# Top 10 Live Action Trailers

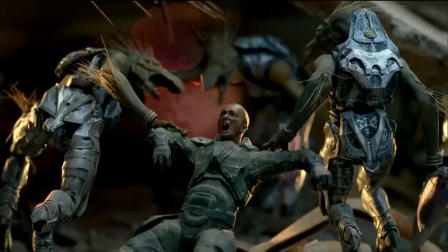The fly-through doesn't focus on Master Chief or provide specific context for its massive battle.
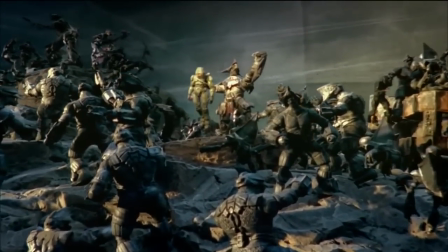Instead, it emphasizes the horror of the average soldier, allowing us to see the war through their eyes.
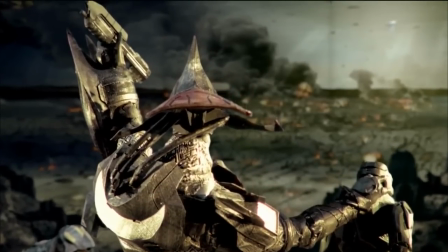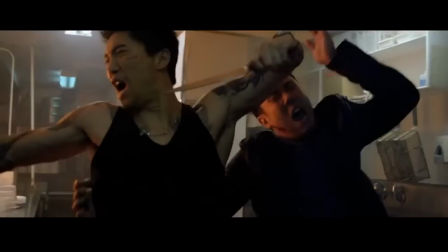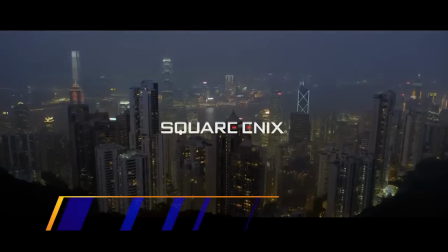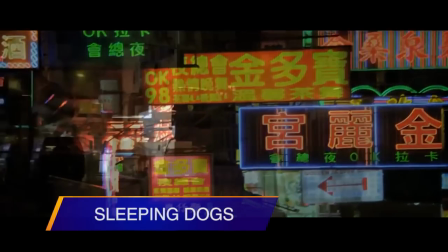Live-action Sleeping Dogs trailer is a must-watch for fans of Hong Kong action films like Hard Boiled, Infernal Affairs, and Drug War.
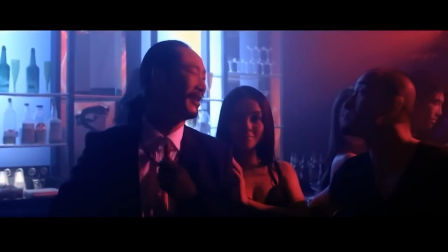The opening shots of the neon-lit city accurately portray the tone of the playable Hong Kong sandbox.
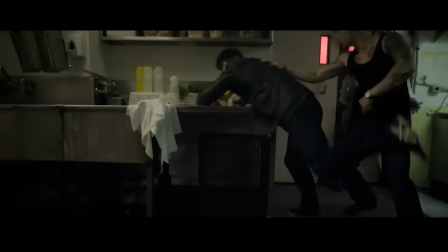Additionally, the kitchen fight is a beautifully choreographed brawl complete with the game's improvisational area finishers.
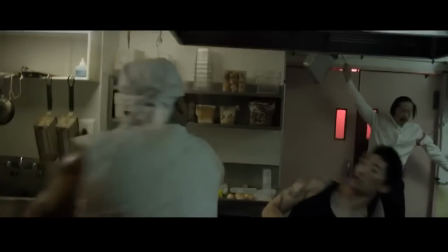Meat cleavers, broken bottles, and hooks are viciously used in a ballet of death that would make John Woo proud.
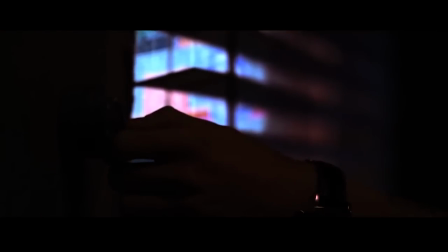By the end of the trailer, we realize that lead character Wei will do anything to infiltrate the Hong Kong triads as an undercover agent,
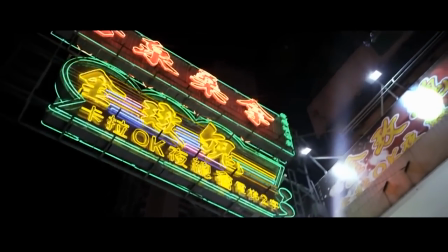an important theme in the core game.
Yes, sir. Don't worry.
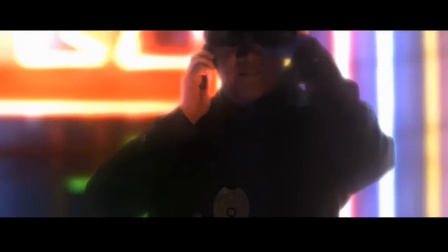Now they trust him. He's in.
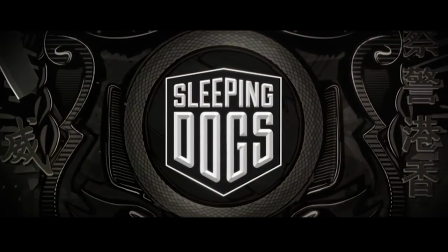Sleepwalking through it all. You've been sleepwalking.
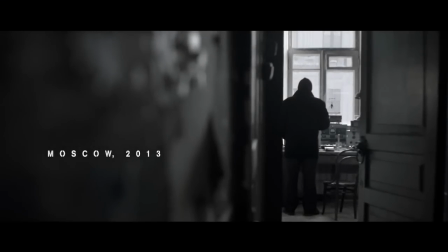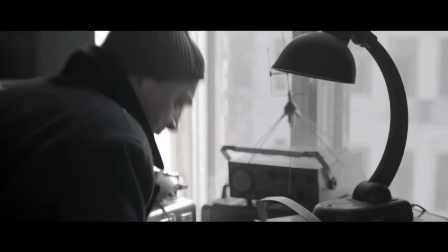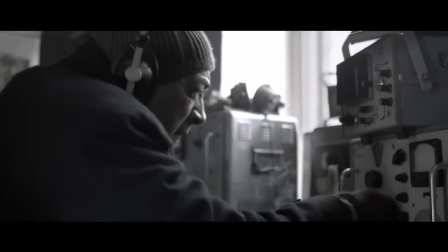Thank you.
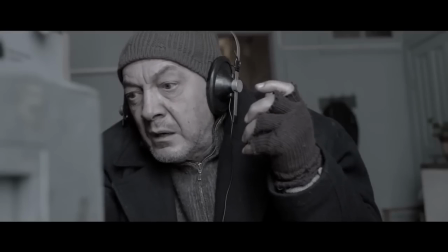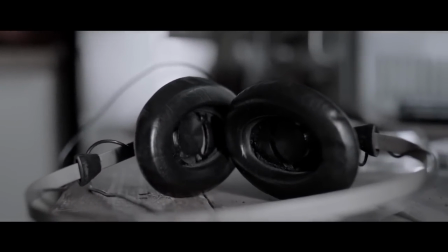With many trailers trying to wow with special effects and costumes that their budgets can't live up to,
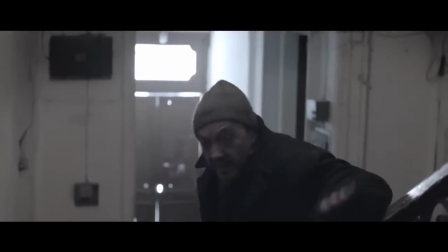Metro Last Light justifies the use of live action by focusing on the humanity of this origin story as people from all walks of life run for shelter.
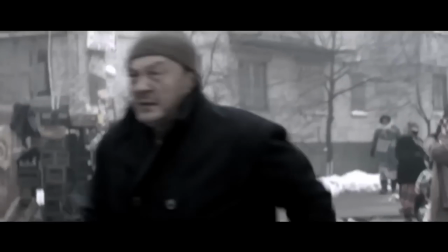It doesn't shy away from using Russian, but transcends language barriers with genuine expressions of panic, grief, and tension.
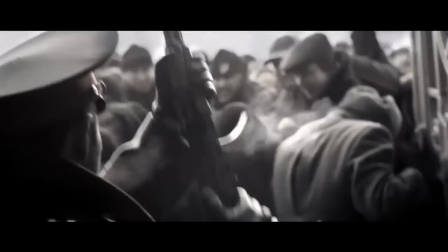The desperation of the crowd stands in stark contrast to the soldiers' cold but necessary efficiency.
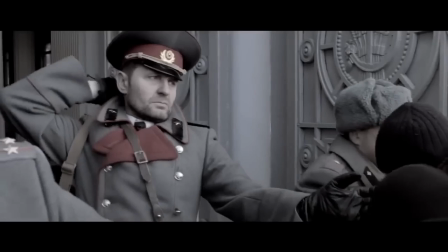Yet they pause long enough to accept one last refugee who could determine the future for all who survive.
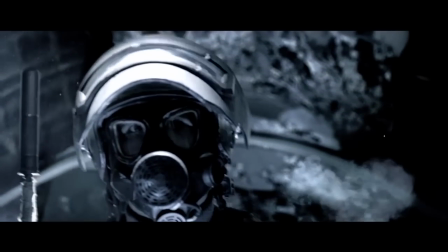It would only be as effective as it is with live actors, showing all other live action trailers why you take the time to achieve this level of believability.
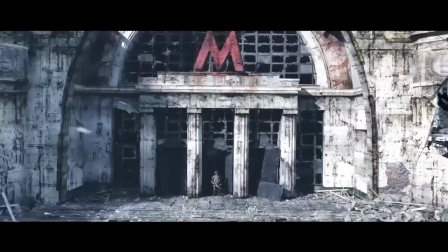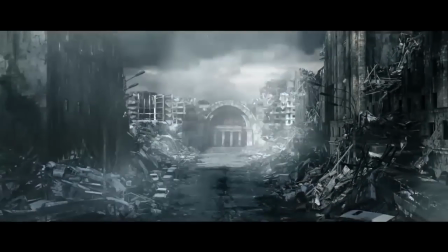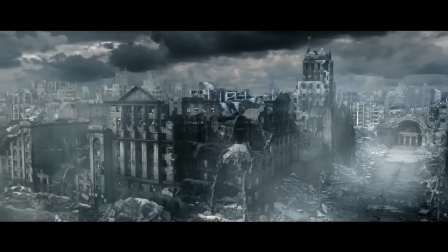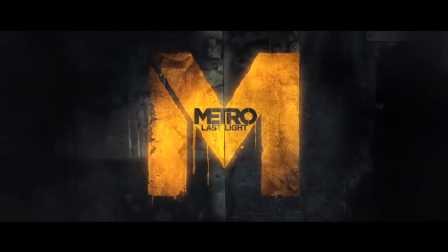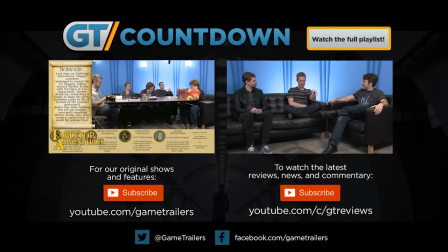This week, Hogger is his predictably disruptive self, making life difficult for his party on tabletop adventures.
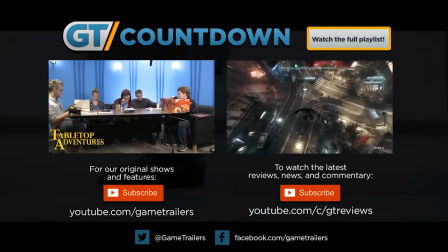And we suit up for next month's trip to Gotham City with the pre-E3 look at Batman Arkham Knight on our second channel, GT Reviews.
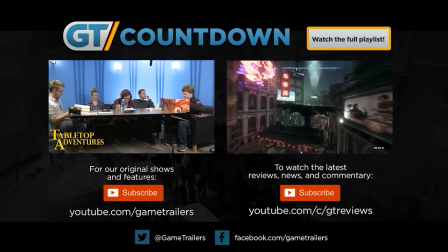We'll see you next Friday for another GT Countdown.